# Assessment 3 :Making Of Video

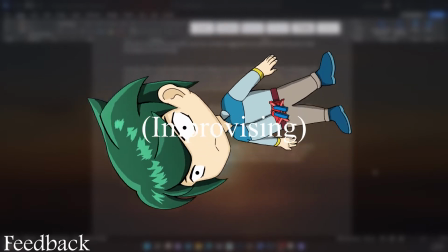(16:35)
This could also be in character as Sadie is hesitant whether to trust Gladys or not.
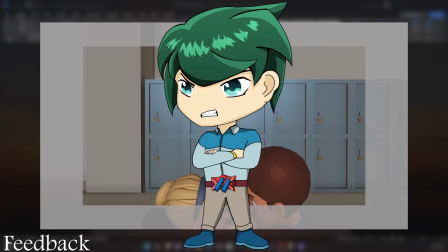(16:44)
On frame 120 to 163,
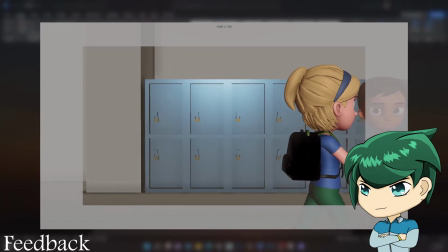(16:50)
Gladys' vacant arm moves too rigidly and is toy-like when they were walking.
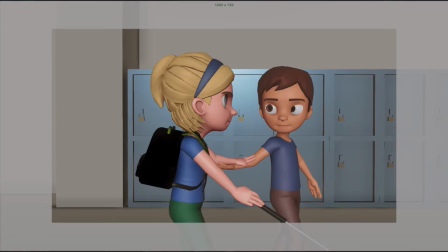(16:58)
The shot also needs to be in full frame to see the character's whole body.
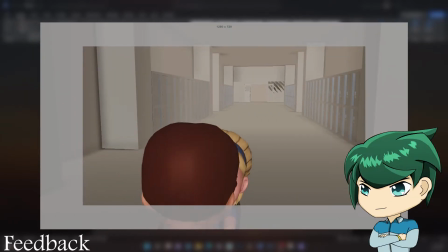(17:02)
I also need to prevent Gladys' eyes from moving too far from the visible sclera, as if his eyes are crossing.
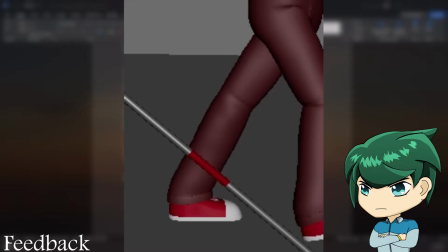(17:11)
Gladys' legs are also snapped here, and I need to improve the finger posing.
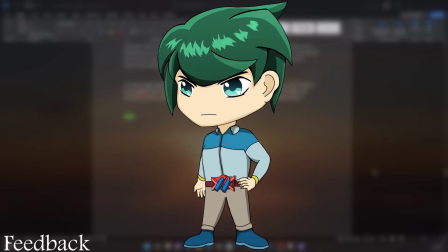(17:17)
And on
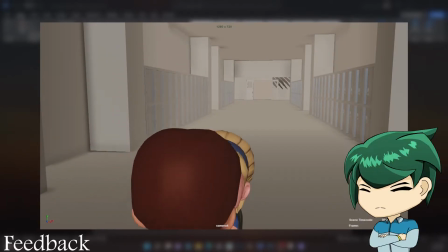(17:20)
frame 170, I need to reposition the camera so that Sadie's face is the main focus,
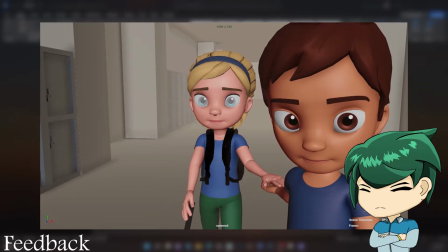(17:26)
and I need to keep Gladys from turning away from Sadie. In a way, our expression will share with Gladys,
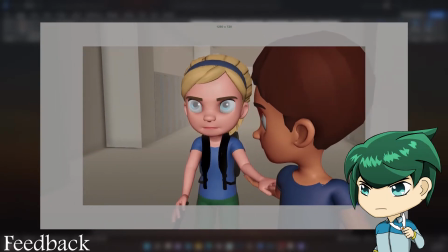(17:35)
and therefore we, the audience, are connected to the animation according to the feedback given.
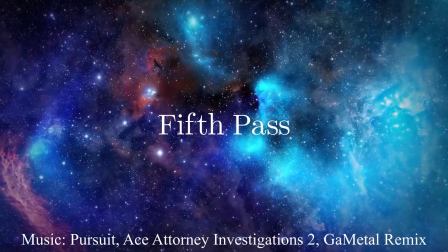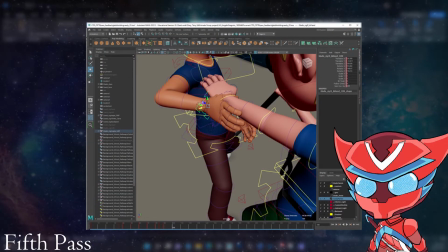(17:48)
To make animating the hands easier, I've had a go with converting the hands from forward kinematics to inverse kinematics.
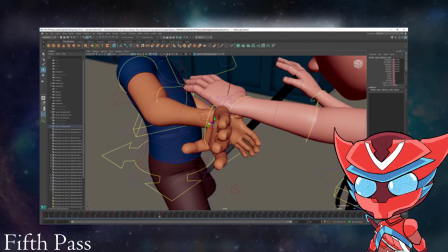(17:57)
Then suddenly the wrist rotates around and I tried to use the Euler filter, but it didn't work either. I considered the fact that this was because I've converted the wrist from forward kinematics to inverse kinematics.
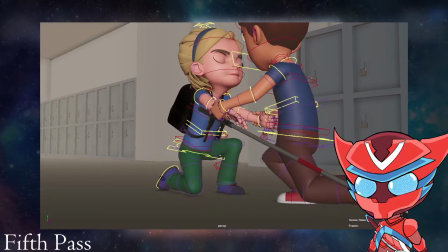(18:11)
When I went back to continuing the work, I changed my mind regarding the forward kinematics and inverse kinematics.
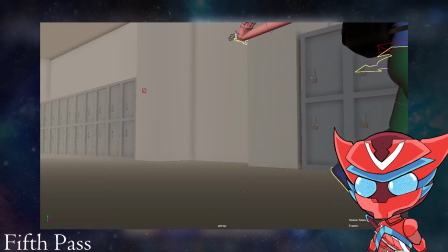(18:18)
Instead, I will keep the wrist as an inverse kinematics all throughout the animation,
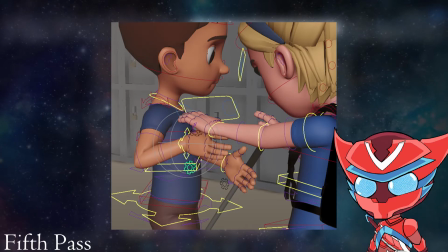(18:23)
so that not only I won't have to worry about the wrist twisting, but also it makes it easier for me to animate Gladys holding onto Sadie.
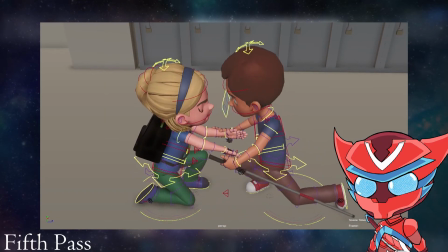(18:30)
However, I was able to maintain the forward kinematics and the conversion
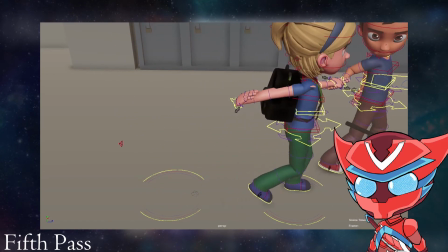(18:35)
to inverse kinematics by trying to prevent Gladys from stretching arms too far.
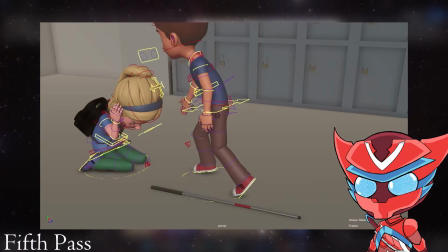(18:40)
By doing this,
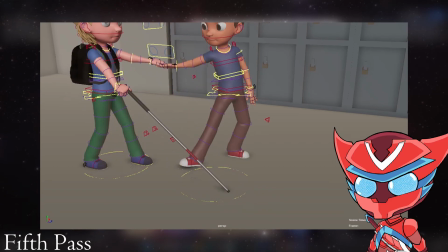(18:41)
I need to make sure the elbows are bent first before going onto the timeline and changing Gladys' hands from forward kinematics to inverse kinematics.
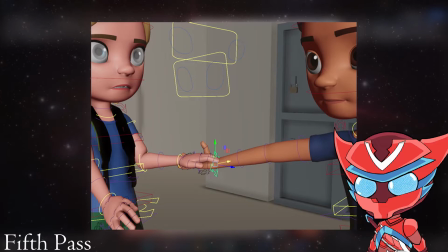(18:50)
For Gladys' inverse kinematic hands, I've keyframed every 5 to 10 frames so that Gladys will continuously hold onto Sadie,
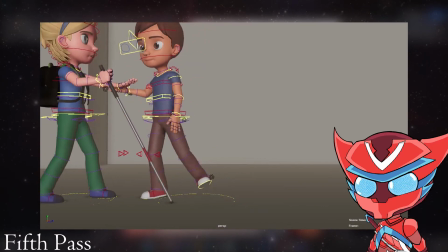(18:59)
and I've made sure so that when Gladys picks up Sadie, his hands are holding onto her arm,
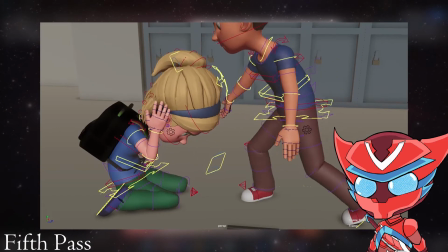(19:04)
as suggested by the feedback. I've also animated every 5 to 10 frames when Gladys is holding onto the cane.
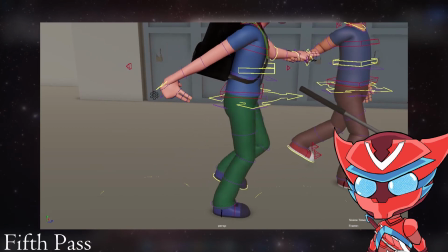(19:13)
After that, I've applied the feedback from all my classmates.
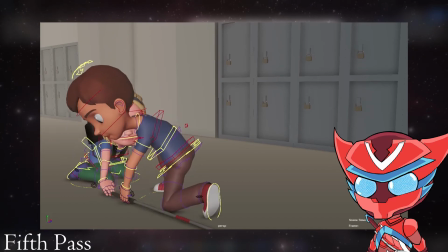(19:17)
My next step is to fix Sadie's hands so that they are believable and feels connected rather than feeling as if Sadie's hands are floating.
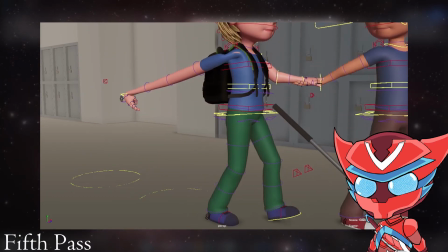(19:26)
I feel like the best thing to do is to convert the hands from forward kinematics to inverse
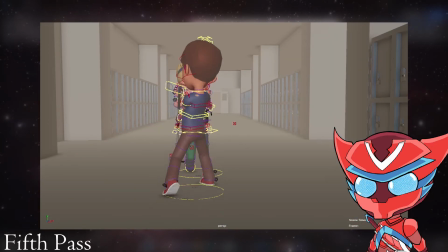(19:32)
kinematics once she holds onto the things such as the cane and Gladys' arm.
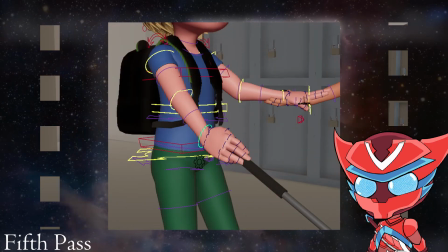(19:38)
Similar to how I've keyframed Gladys' hand, I will keyframe every 5 to 10 frames of Sadie holding onto the cane.
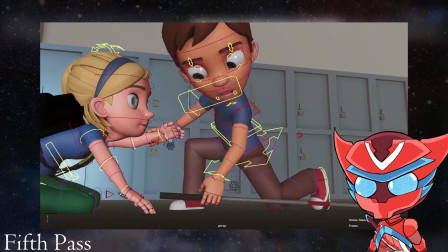(19:46)
I've also deleted keyframes of the fingers when the hand is turned into
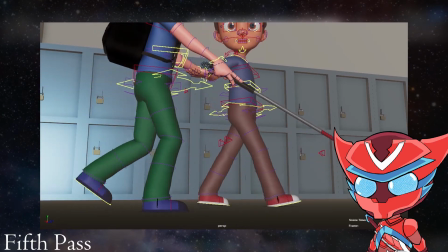(19:51)
inverse kinematics so that I can freely animate the hands without having any animation glitches.
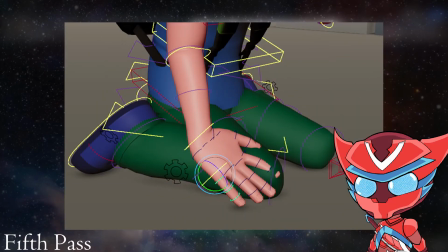(19:55)
Then I realized by deleting them, the hand started to move in an unorthodox way.
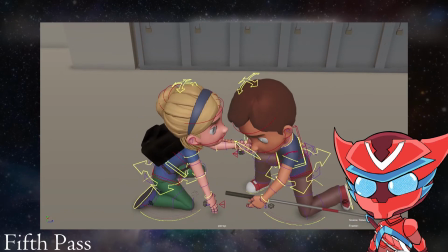(20:01)
Therefore, my plan is to move the last keyframe before being deleted into
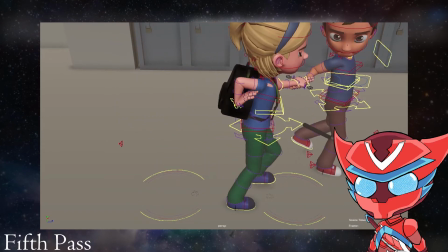(20:06)
the timeline before the hand is turned from forward kinematics to inverse kinematics.
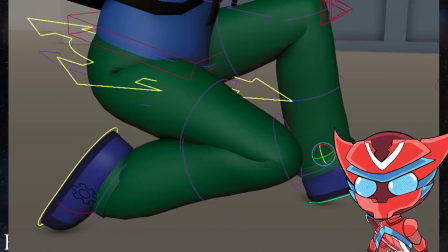(20:10)
I've also fixed the floating foot issue when Sadie was standing up. This issue was found in the feedback seen on the June 3rd.
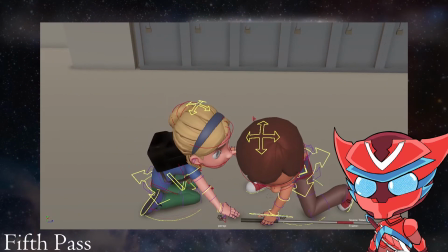(20:20)
Another thing I've realized was that the cane is clipping into Gladys's foot.
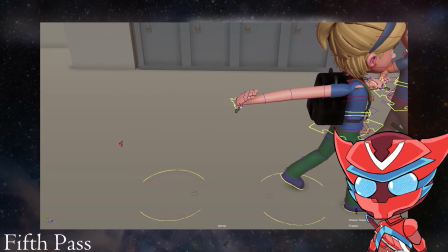(20:25)
Therefore, not only I have to worry about the hand movements, but I must also relocate the cane so that it would collide into Gladys.
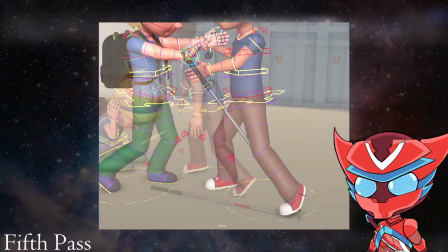(20:33)
The same is for Sadie.